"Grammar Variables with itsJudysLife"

When you watch a YouTube video, the first thing you probably notice is what the subject is talking about, or what the video is about in general. It might be a music video, a DIY video, a beauty tutorial, or even a vlog. If you saw this content on the TV or in a movie, would it look any different? The content of media tends to be the most obvious thing, and when content is the sole focus, additional thought is not given to the characteristics of the medium itself. Sometimes you need to stop and ask yourself how a vlog or reality television, in essence, would look and be different on a YouTube channel versus on cable TV.
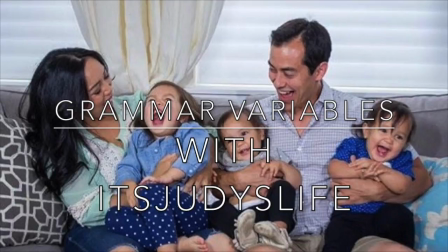After disregarding the content, or at least trying, you then need to look at what Meyerowitz calls the grammar approach.
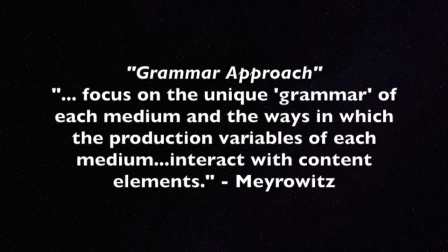(0:47)
This is focus on the unique grammar of each medium and the ways in which the production variables of each medium interact with content elements. Production variables themselves are used to alter perception of the message content. Unlike content, these media variables don't cross from medium to medium, and although some variables may appear in more than one medium, each medium has its own unique mix of variables.
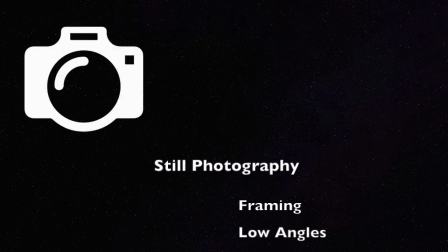(1:11)
For example, still photography uses framing, low, level, and high angles, depth of focus,
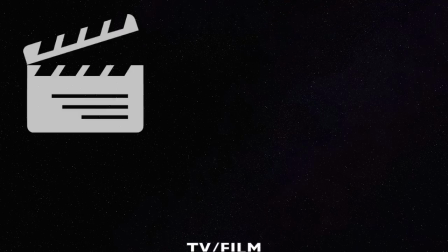(1:17)
and cropping to change how a message comes across to the viewer, while TV and film use those production variables in addition to visual fades,
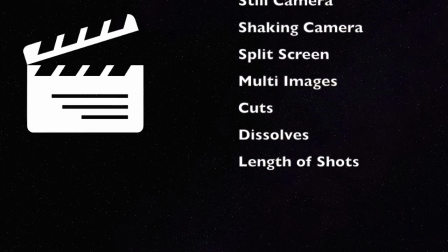(1:25)
ins and outs, still or shaking cameras, split screen or multi-images, cuts, dissolves, and length of shots. Framing is a production variable that appears in all visual mediums, but how does this affect how a YouTube viewer receives the message of a video? Edward Hall is known for his work in proxemics, or work in observing human spatial behavior patterns.
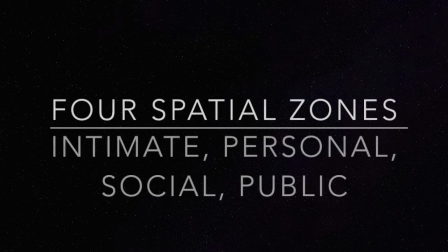(1:45)
He says that there are 4 spatial zones: intimate, personal, social, and public, that are discrete and measurable distances between two people that is determined by their relationship or type of interaction occurring. In everyday life, the intimate zone can be seen between a couple sharing a booth at a restaurant or between 2 teenagers having a late-night heart-to-heart at a sleepover. Meyerowitz says that the framing variable in particular creates a mediated distance between the viewer and the content of the image, something he calls paraproxemics.
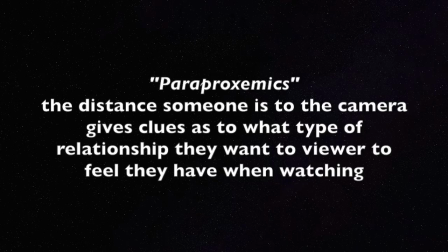(2:14)
In essence, just like how the distance that people are interacting gives us clues to the relationship, the distance someone is to the camera gives us clues as to the type of relationship they want the viewer to feel they have while watching. In ItsJudysLife vlogs, she often films herself with intimate framing, which makes the viewer feel as though they are physically close to her or whoever is speaking, and creates a more intimate feel overall.
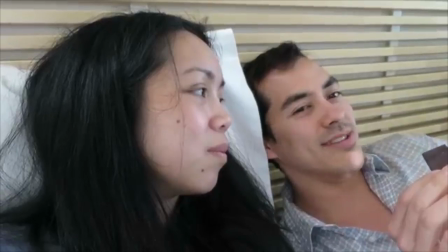(2:36)
For example, when Judy and her husband are filming themselves while in bed right when they wake up in the morning, it is an intimate near frame. Because ItsJudysLife is a daily vlogger, she and her husband, Benji, are used to sharing their lives with the YouTube world, making intimate framing a common occurrence. With ItsJudysLife in particular, the videos are normally filmed from Judy and Benji's perspectives, making you feel like you are living their lives with them.
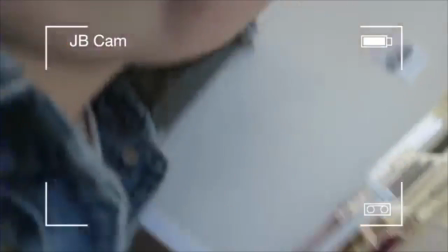(3:00)
They also let their 4-year-old daughter, Juliana,
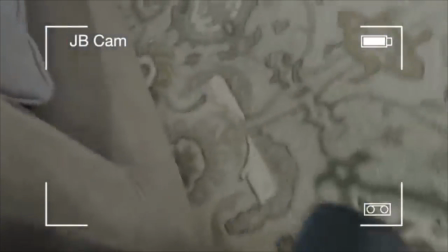(3:03)
vlog and use a traditional video camera filter on that footage with JB Cam to signal that footage is from her point of view.
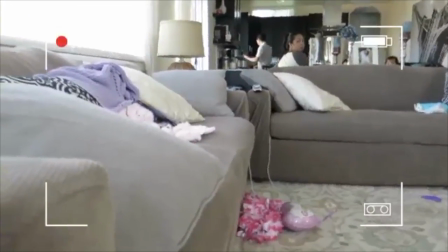(3:10)
It makes the viewer feel as though they are in the body of a tiny toddler as you're seeing everything from her perspective. They also use objective shots very frequently, where they will dock the camera somewhere and go about their day. Judy does this all the time when she's cleaning, and Benji does it at the grocery store while he shops. This technique allows you to be a fly on the wall in their home and see the spatial distances that they keep with the other people in the shot and determine their relationships accordingly.
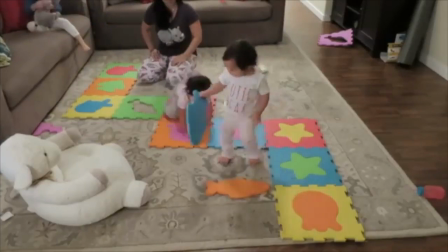(3:36)
In Judy's case, when she's cleaning her living room, her 3 little girls are running around her, clinging to her legs and jumping on each other.
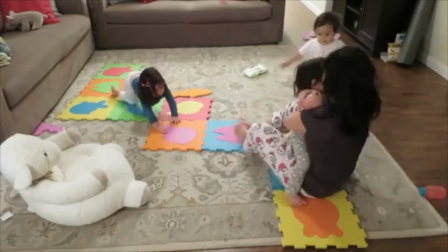(3:43)
Even if the viewer was tuning in for the first time, they would see the intimate distances and know that everyone in the shot was family or at least extremely close. As expected, when the children are the ones controlling the camera, it's very shaky.
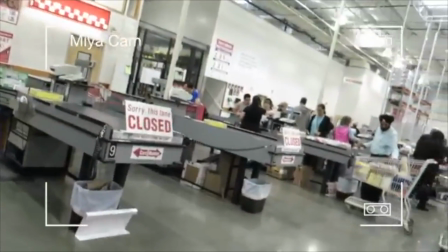(3:55)
Although this might be bothersome to some, it actually adds to the authenticity of the shot, as a small child wouldn't have the ability to keep the camera steady.